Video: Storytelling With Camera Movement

I think some people just go on YouTube, they see it, they think it looks awesome, and then in every scene in which the character is reacting to something, they put it in. And that doesn't really work. That's not how it should be used, I don't think. It should be used very sparingly and in situations that really need it. And then in those situations, it really does give a lot of power to that scene. But anyway, it's a great tool to have. Next, crane shots. Obviously, as an indie filmmaker, you're not going to really have massive cranes,
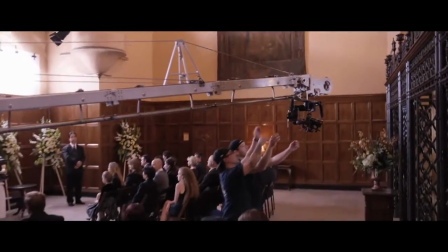which in Hollywood movies are usually used to go from a vista and fall perfectly on the scene, just to enter the scene. Doesn't really add anything, though. But you're not going to really have that. You're probably going to have maybe smaller jibs. You can get those pretty cheap on eBay or Amazon or something. And you can get some much more subtle moves, or if you don't have that, you can just use a Steadicam.
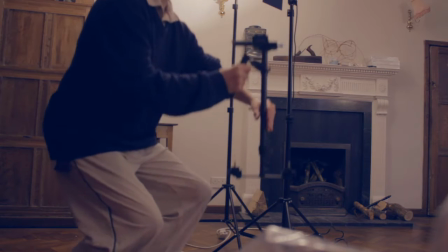I usually do that. Steadicams are awesome, so you can do that. But usually with crane moves, you go either from the floor up or from the sky to the floor. And going from the floor up will give the character a feeling of being lost or being lonely, and will really separate the audience from the character. I was seeing 127 hours, or 125 hours only, and it was a great shot in which James Franco's stuck in the canyon,
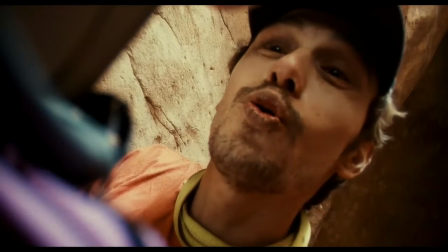and then the camera goes from being with him in the scene to shooting up through the canyon and going into the sky,
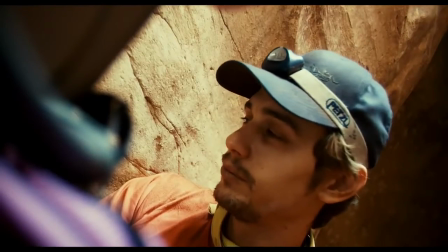and just you can see a super vista shot of how lonely he is and how it's going to be very difficult for him to be saved.
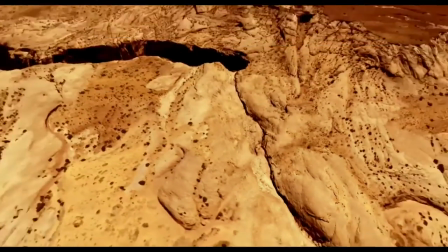So that's a great use of it. The opposite of that is going from the sky to the ground, and this will give you a much more empowering look and give the character lots of dominance. I mean, the angle, the going from the bottom to the up, that angle there has been associated with dominance for ages in cinema.
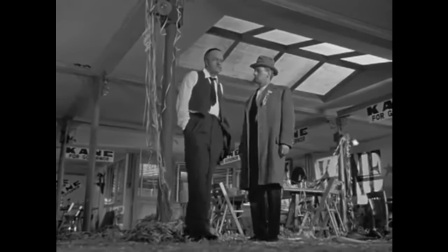Orson Welles and Citizen Kane had to dig a hole in the ground to put the camera in to get the angle he wanted,
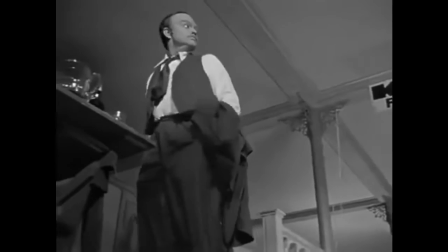or stuff like that. But loads of people have used that angle to give dominance to the character,
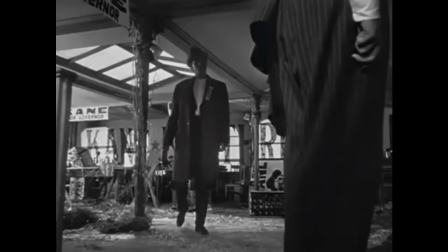and also have used the angle going from the top to the bottom to give loneliness to the character as well.
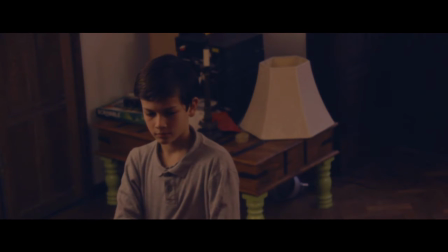So that's always been done, but using a crane will also just enhance that emotion.
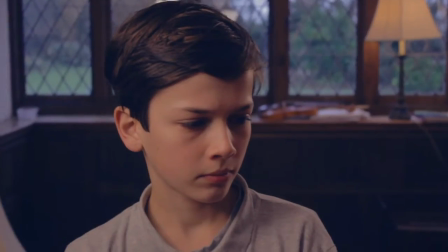It will just give that transitional shot from a normal situation to being lonely, or normal situation to being very, very dominant, or something like that. And next, going off sticks and going into more handheld stuff. Obviously, there's going to be a great difference between using a smooth glide cam and a handheld look.
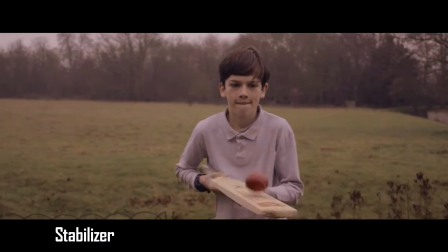A smooth glide cam is going to give a very
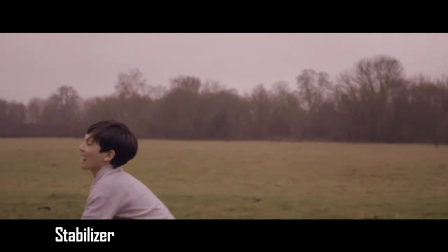dreamy and smooth look, which is usually more associated with the lighter genres, or a much more epic scene in the other genres.
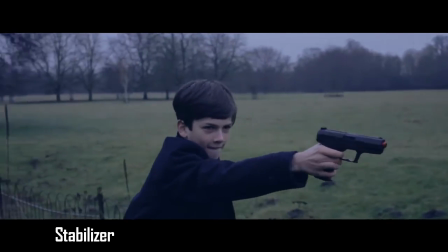Or instead, handheld look will give a much more jarring and edgy look,
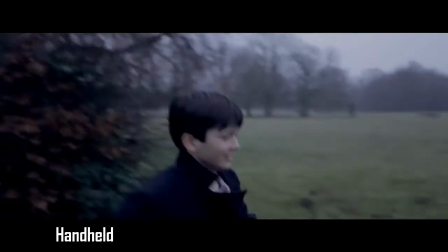which is very good for tense action and drama, and it works really well.
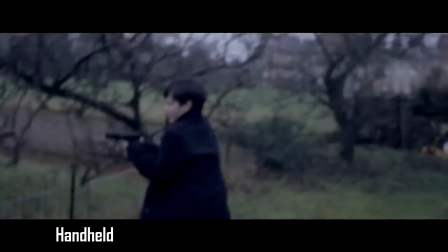Let's say if the character's being run after by some people with guns and there's just no way he's going to survive, that edgy look is going to really enhance that scene a lot. So that's the way to use it. However, I think that people sometimes overuse it in, let's say, fight scenes. I mean, in fight scenes, people do use it a lot if their actors are not up to the standard that they need the fight scene to actually be in. So, I mean, obviously, if you have somebody that does not know how to fight and you tell them to punch somebody, it's going to look terrible if you have a wide shot on a tripod. Instead, if you go in really close and have it super shaky, it's going to look pretty cool. Instead, if you've got some really good actors, there really is no point to go shaky. It will just completely take away from their skill and what you really want in the scene.